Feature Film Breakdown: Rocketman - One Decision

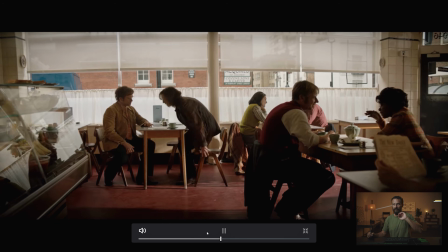We're coming back, and then we're punching in straight down the line.
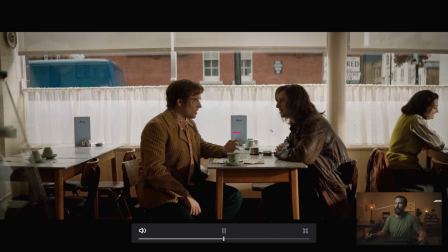Straight down the line. Let's see how the exposure changes on this lady's face too from that previous shot.
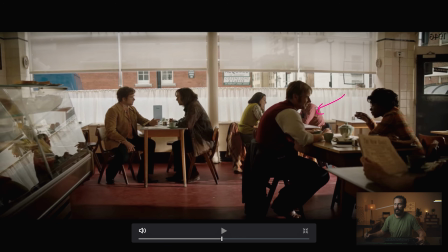Thunk, way brighter. Because this guy's probably gotten out of the way of the light in the next one.
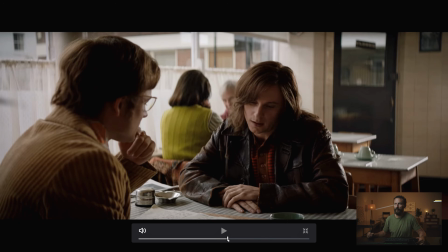Yeah. So we cruise in, somebody passed by screen, and now we go from no hair light,
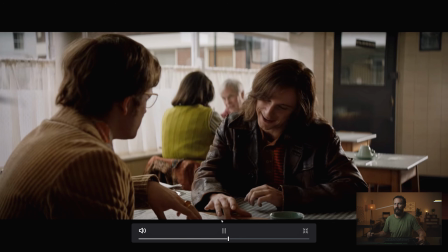really flat levels on both of these two, to sculpted. And this is the framework angle.
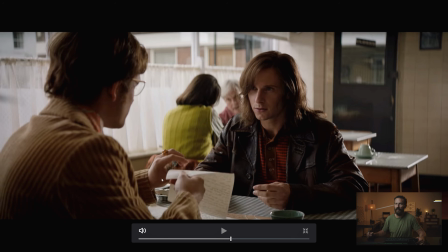This one, right? Classic. Just over here, like literally just off the screen here, we have probably got our 12 by 12, which is lighting up his face. Then we've got our back edge this way. We're shooting into the corner of the room, along the table to create the depth. the background extras aren't meddled in with his face, right?
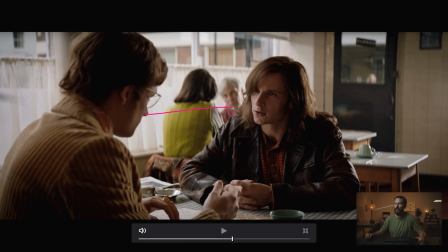You don't want them too close to his face as he starts talking there. It's like, get him away from those people, make them blurry enough so that they don't stand out. We're using the shadow here, the darkness in the shadow here, to break up all this lightness out here.
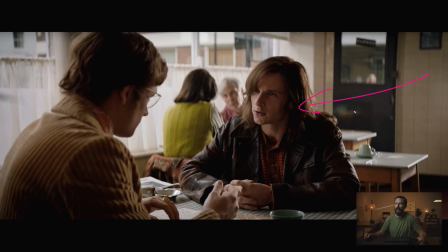Key from that side, neg, eye light, back edge. And this is significantly easier. We're gonna play however many shots. What is there, 6 shots in this? I think there's 6 different shots.
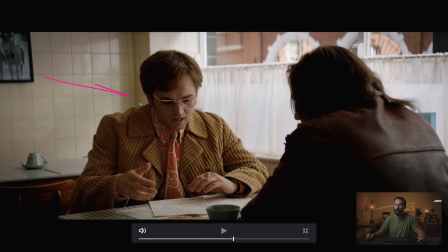I mean, his angle, slightly less frameworky, only because, see how that hair light just went away? Just lose it. And we move our 12 by 12, 6 feet upstage, and now we're lighting for Elton. This thing in the background with our little light to dark, all very nice. And we're not stuffed in the corner table.
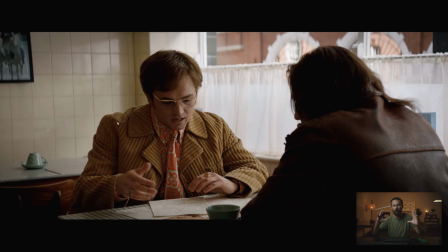One table away means we can pull them out, and we use the depth of field to really help isolate this shot.
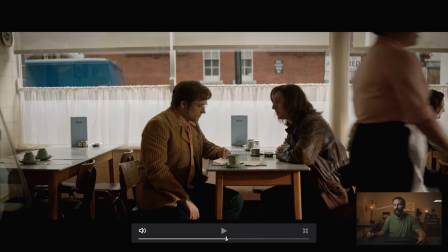And then look at the wide eye line too. Like, we got wide eye lines because we're probably shooting 2 cameras, right?
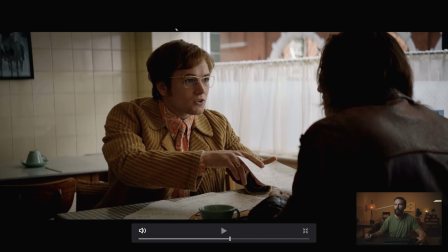So we're going to go, this is going to be our 50 millimeter, right? This is our 50 millimeter. And then right over the shoulder, we're going to go our 100 or 135, and that's going to be our close-up shot. That's the 2 camera vibe.
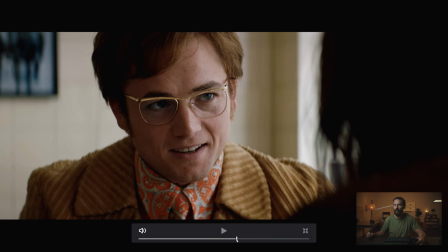So we go from this to boom, right in there, right? Nothing has really changed, just significantly tighter, and it works good this angle as well as it does for the wider eye line, right? In the grade, it does feel like it's lifted. This side of his face is lifted more versus here, where it's a lot flatter.
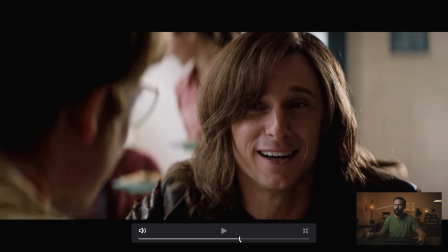So maybe they're not shooting 2 cameras, maybe it's just a grade thing. But even here, like, this is classic framework.
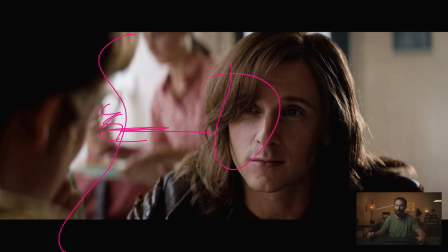That separation from the background talent, using that shadow from Elton and the edge light. And again, because we got dark hair, sometimes it just takes a little bit more backlight to get you going.
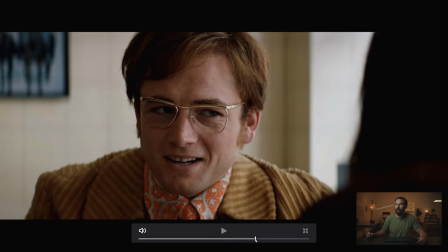Okay, anything else in this one? I think that's it. All framework, framework, framework, tight.
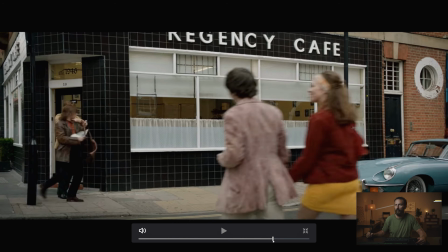2 shots, 3 shots, 4, and we're outside. And then when we do come outside, okay, it's real flat.
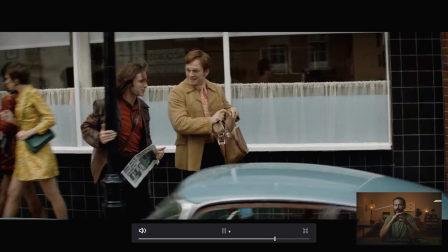We're looking into the building. How do we make this exciting or halfway decent? Let's do the craziest Steadicam run we could possibly do.
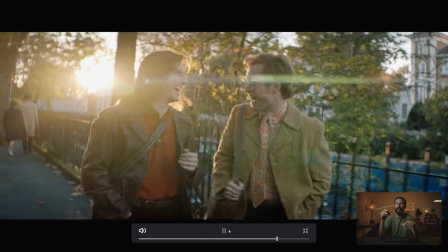Steadicam over there, backlight. And here's an example.
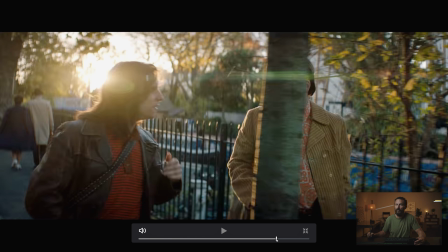Like, if you're gonna do the sun in the frame, you can't really do anything. That's it. As soon as the sun is inside the frame, your lighting plan is completely gone.
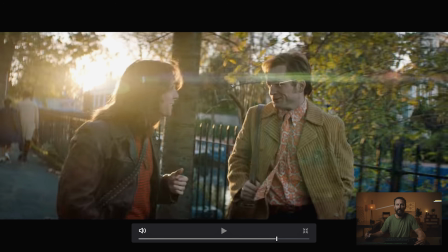Because there's no way you're ever gonna get enough level to balance that out and make the background seem normal. So that's it. If the sun is in the frame, that's your look, right? You just have to eat it. If you wanna wait, or if you wanna go slightly earlier up here, well, now you got a lot of options, right? Because then you can bounce back level from over here.
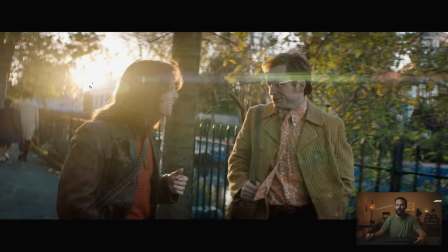You can try and balance things a little bit easier. If the sun is down a little bit, then it's even easier to balance. But man, if the sun is right in the frame, that's it. You just leave it. There's nothing you can do about it. You just have to eat it. All right, that's gonna do our look at Rocketman again. Pretty simple, right? But you can see where you start to pull out the detail and you start to really make it nice and 3-dimensional and sculpted, because you have the tools and one decision on where to place the talent inside of the location relative to where we can place the lights. It can either make the job incredibly easy or incredibly difficult.